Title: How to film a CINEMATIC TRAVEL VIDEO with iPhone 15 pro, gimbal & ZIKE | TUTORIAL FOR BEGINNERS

Let's move to shot number 10. This one might seem extremely simple as well, but you can make a lot of mistakes there that might not give you the nice cinematic feel. So let me show you the difference between a bad shot and a good shot. This is just a park walkway.
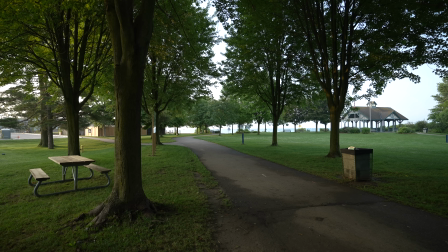(12:48)
You can go against the sun to the left, or you can go with the sun in your back to the right.
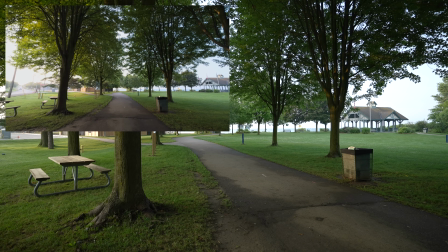(12:53)
Let's do the left one first, that is against the sun. I'm going to lock the focus and exposure on a far distance.
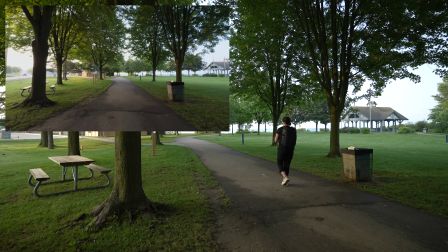(13:01)
Gimbal is set to pan follow mode. The end result is not the best.
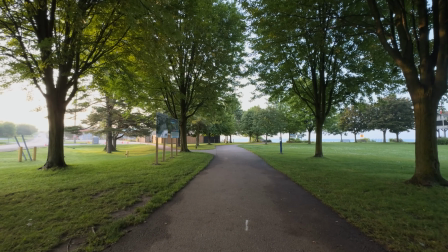(13:07)
First of all, you see the garbage on the right. There are construction signs on the left.
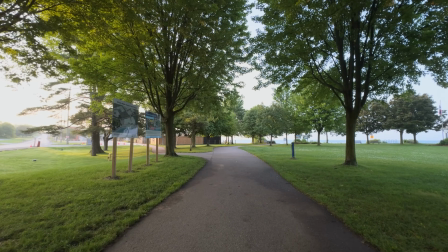(13:13)
The sky is quite overblown, mainly on the left where the sun is.
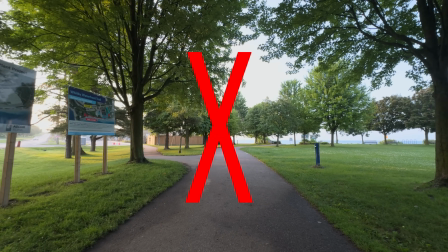(13:18)
Let's turn it around and film the other way. Right away you see that the view is much better.
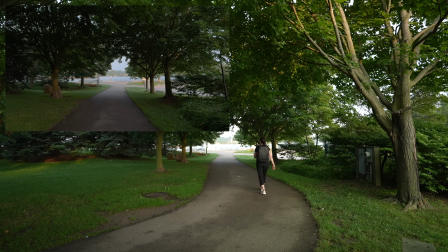(13:25)
There are no distracting elements. The trees have richer crowns. The walkway is leading us to a beautiful lake view.
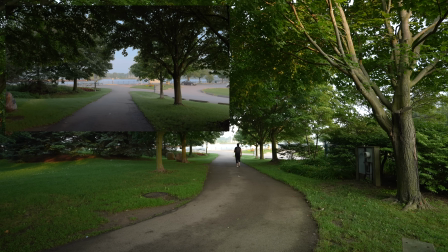(13:32)
To take the shot right, it's absolutely necessary to lock the focus and exposure on the far bright lake.
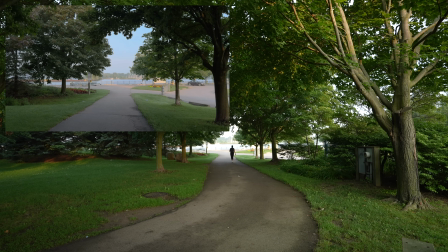(13:40)
Yes, the trees will be dark, that you can always make a bit lighter in the post,
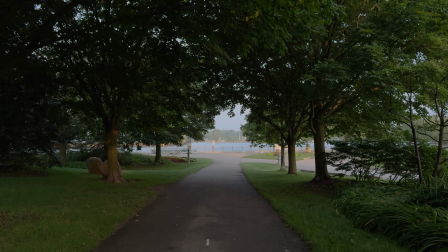(13:45)
but the lake and sky at the end of the pathway will not be overexposed.
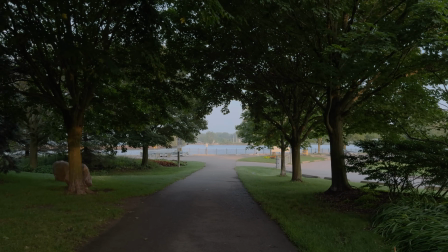(13:50)
The gimbal was set to lock mode.
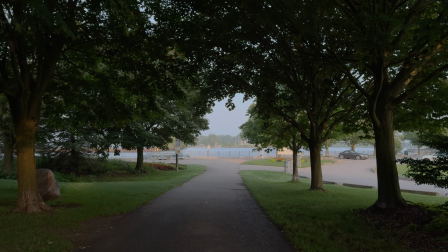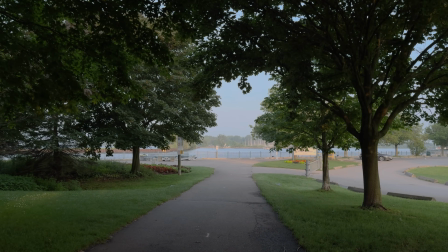Are you still confused when it comes to choosing main camera versus ultra-wide camera? Here is one location where both cameras come in handy.
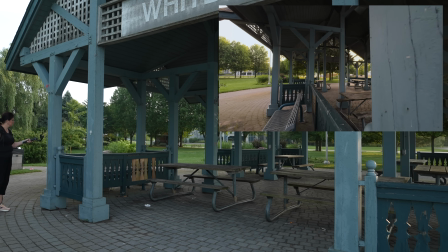(14:13)
The first shot is taken with the main camera to have the least distortion possible.
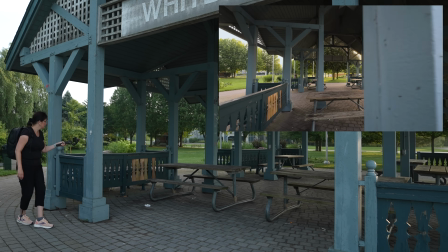(14:19)
We want to keep everything straight. The structure, the tables.
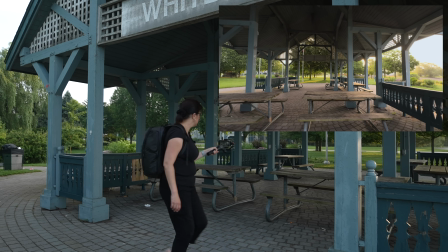(14:25)
The shot is taken against the sun to capture shadows and contrast.
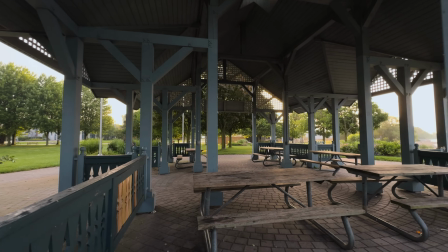(14:29)
The gimbal is set to pan follow mode.
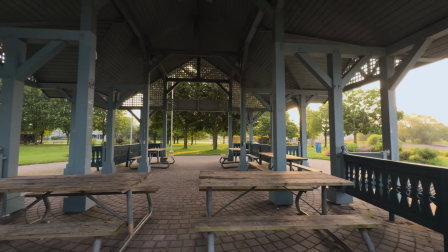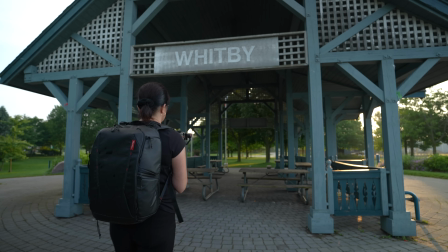(14:40)
The next shot, capturing the inside of the gazebo, is calling for an ultra-wide angle shot.
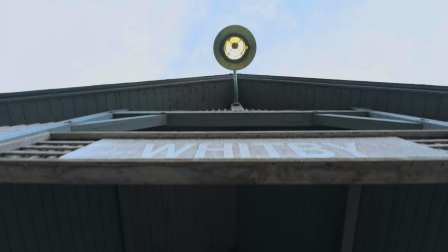(14:47)
First of all, you want to capture the whole ceiling.
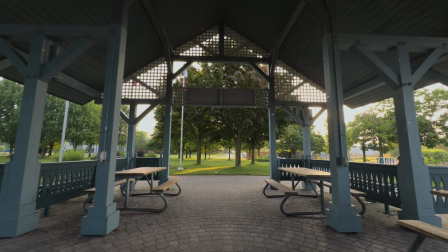(14:51)
You want to fit it all in, But also this can create a dramatic look, even though there will be a distortion happening around the edges.
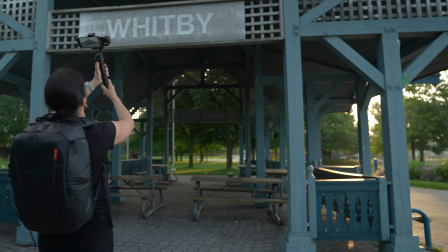(14:59)
The gimbal is set to pan and tilt follow mode.
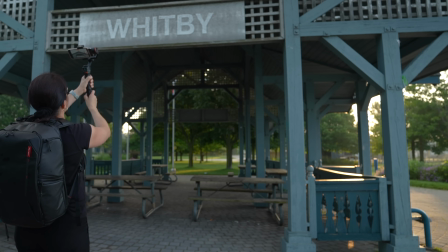(15:03)
You need to lock the focus and exposure for the far distance at the end of the gazebo before you start filming.
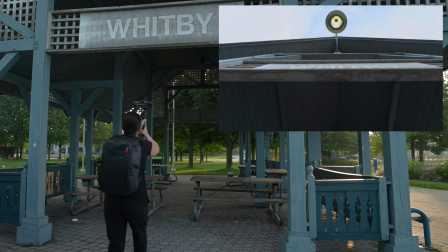(15:10)
Then bring the smartphone up to the starting position and slowly bring the camera down as you are walking through.
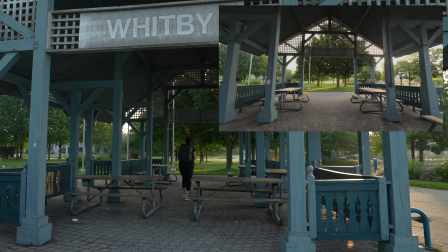(15:17)
You might have to try to do this shot a few times to get it perfect,
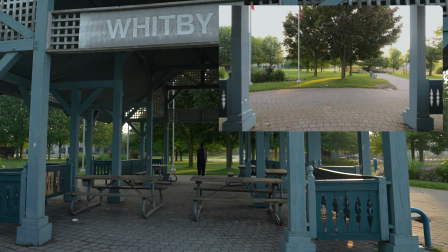(15:22)
just like I did, as it's tricky to get the best framing at the end. Here is the first shot that didn't work out well.
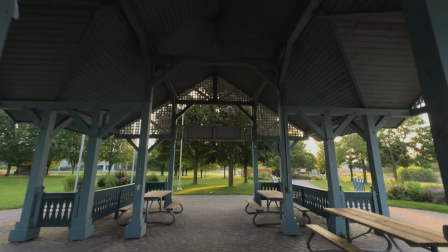(15:30)
I ended up framing the shot too low, seeing way too much of the ground.
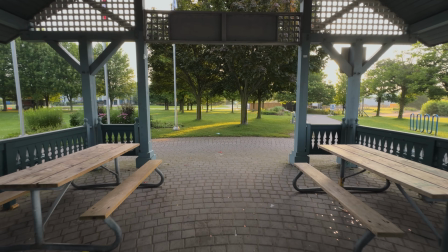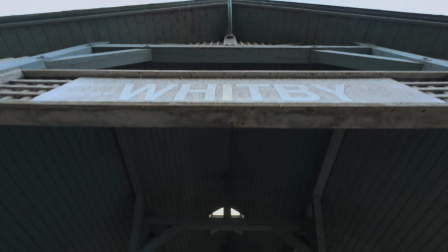(15:42)
And here is the final shot, where I was able to get the framing right at the end.
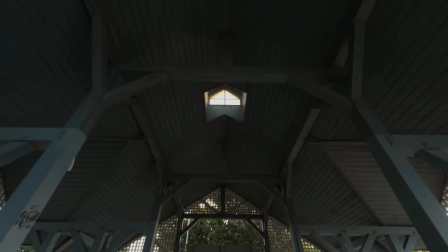(15:47)
It was centered and balanced.
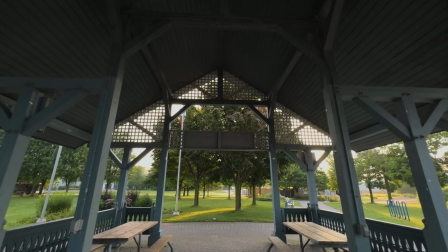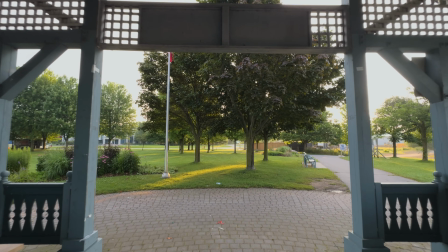The last quick tip is here.
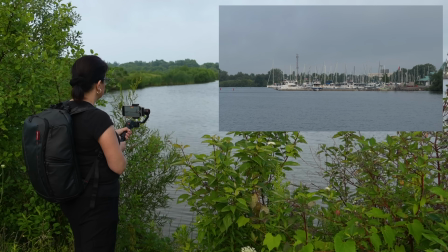(16:02)
If you are filming an object in a far distance with a 3x telephoto camera and want to create a pan movement,
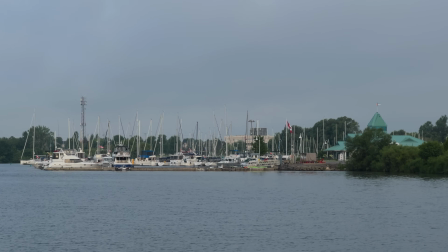(16:09)
you have to move extremely slowly with almost no movement at all.
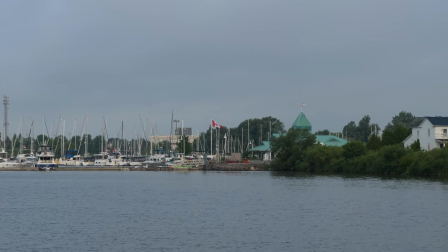Alright, let's play the final sequence.